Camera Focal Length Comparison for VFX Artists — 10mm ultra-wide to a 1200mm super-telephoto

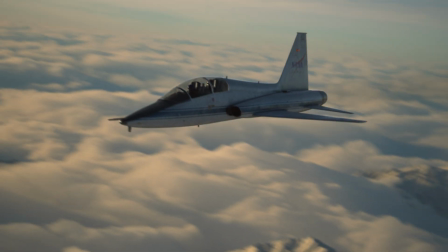3:46 So in the last tutorial series I discussed the importance of focal length when setting up a camera for an aerial aviation shot and in this I discussed that the
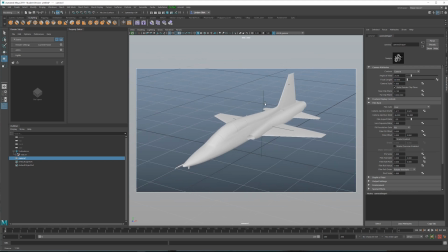3:54 focal length needs to be increased otherwise if it's too wide angle it's gonna look unrealistic and the reason is with a wide-angle lens you physically have to be closer to the subject and if your cameraman is in another plane filming the subject plane it would be way too close.
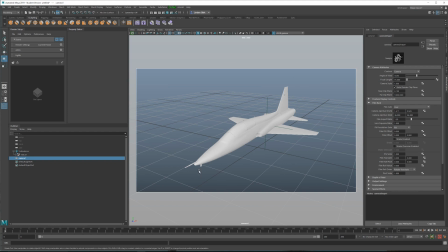4:11 And this is something that you need to keep in mind even if it's a full CG visual effect shot.
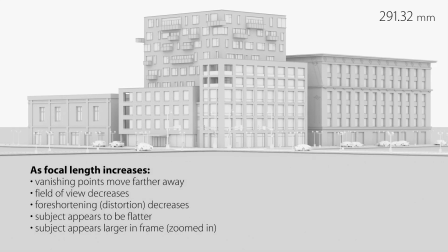4:16 So in summary, as the focal length increases, vanishing points move farther away, field of view decreases, foreshortening or distortion decreases,
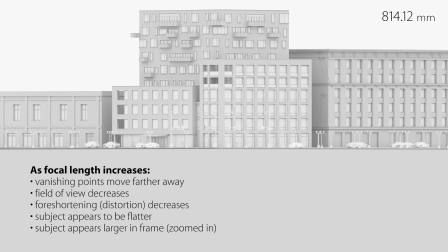4:24 the subject would appear to be flatter in this case, and the subject appears to be larger in frame and more zoomed in. So unless you stand back, it's going to be magnified in frame. Likewise, as the focal length decreases, vanishing points move closer together, your field of view increases, For shortening or distortion increases the subject in this case would have more depth
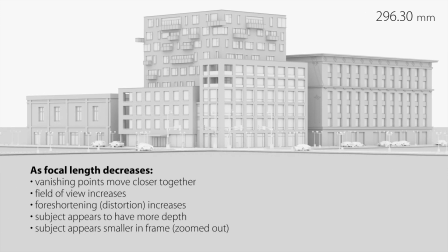4:44 and then the subject appears to be smaller in frame or more zoomed out So you physically have to get closer to the subject in order to fill the frame. Alright guys Thank you so much for watching. Hope you guys learned something If you did drop a like if you have any questions post a comment, and I'll see you next time. Peace